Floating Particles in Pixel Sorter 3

Here's another cool trick, how to create particles-looking streaks that can be used for transitioning.
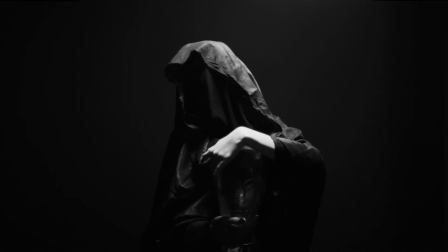[0:07]
I am going to add pixel sorter to this video, and use it to make the subject disappear.
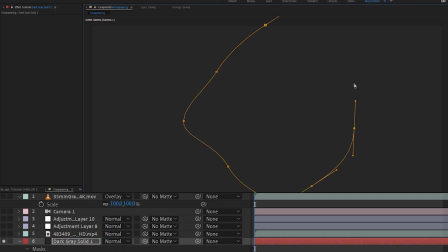[0:12]
First, I need to recreate the background.
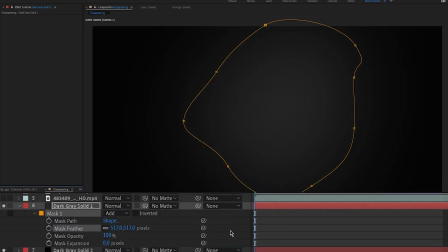[0:15]
This can be done quickly by adding two solids of the right color, one with a mask and a large feather to match the original background lighting.
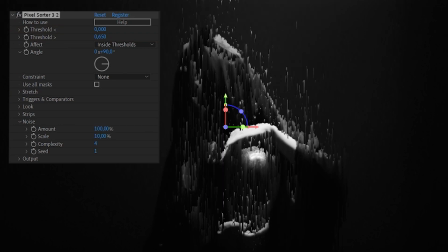[0:25]
Then I'll add pixel sorter 3 and increase the noise to 100%, so we get maximum variation in the sorting. I will also decrease the noise scale to 0, leaving us with the finest noise possible.
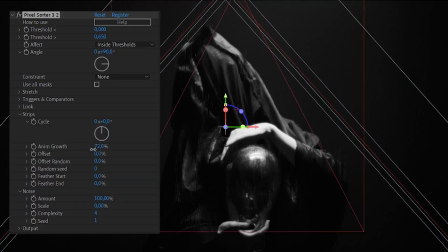[0:38]
By playing with the anim growth parameter, I can animate the sorting streaks and give them a direction.
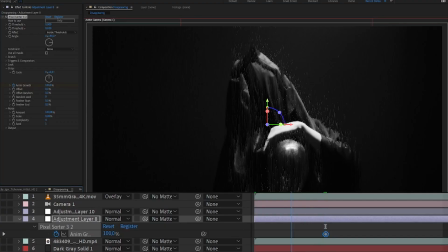[0:43]
I will add a keyframe where I want the pixel sorting to be at its maximum visibility, and go back to the beginning and keyframe the anim growth at 200%, so the line seemingly emits from the shape of the subject.
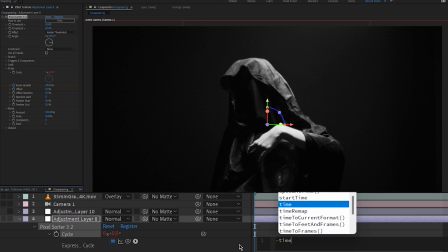[0:55]
I'll also add an expression to the cycle parameter, which will give the lines an upward momentum, even when the anim growth animation has finished.
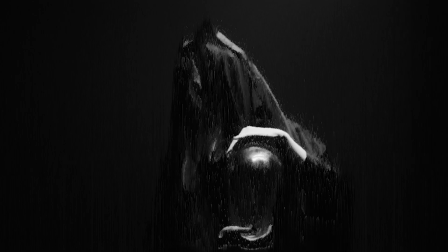[1:07]
I want to give the impression that the character disappears before the skull he is holding.
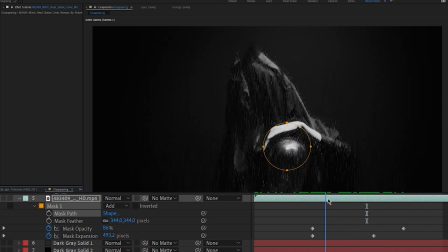[1:12]
To do that, I will simply animate a mask around his hand, starting from a very large mask expansion value, back to 0. I will also need a large feather for this mask, for the illusion to be as smooth as possible. Finally, I'll also animate the mask opacity, which will drive the layer's opacity.
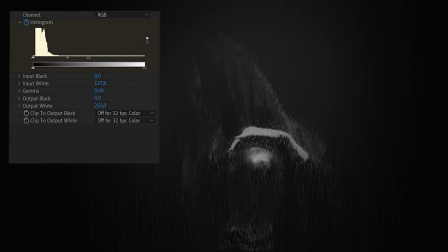[1:30]
To compensate for the lines being faded out during the transition, I'll simply animate a levels effect on top of my comp, gradually increasing the contrast.
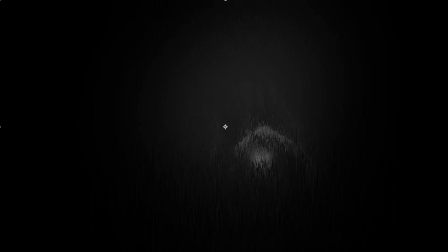With the help of a little bit of glow, this is how I achieve this specific look with Pixel Sorter, version 3.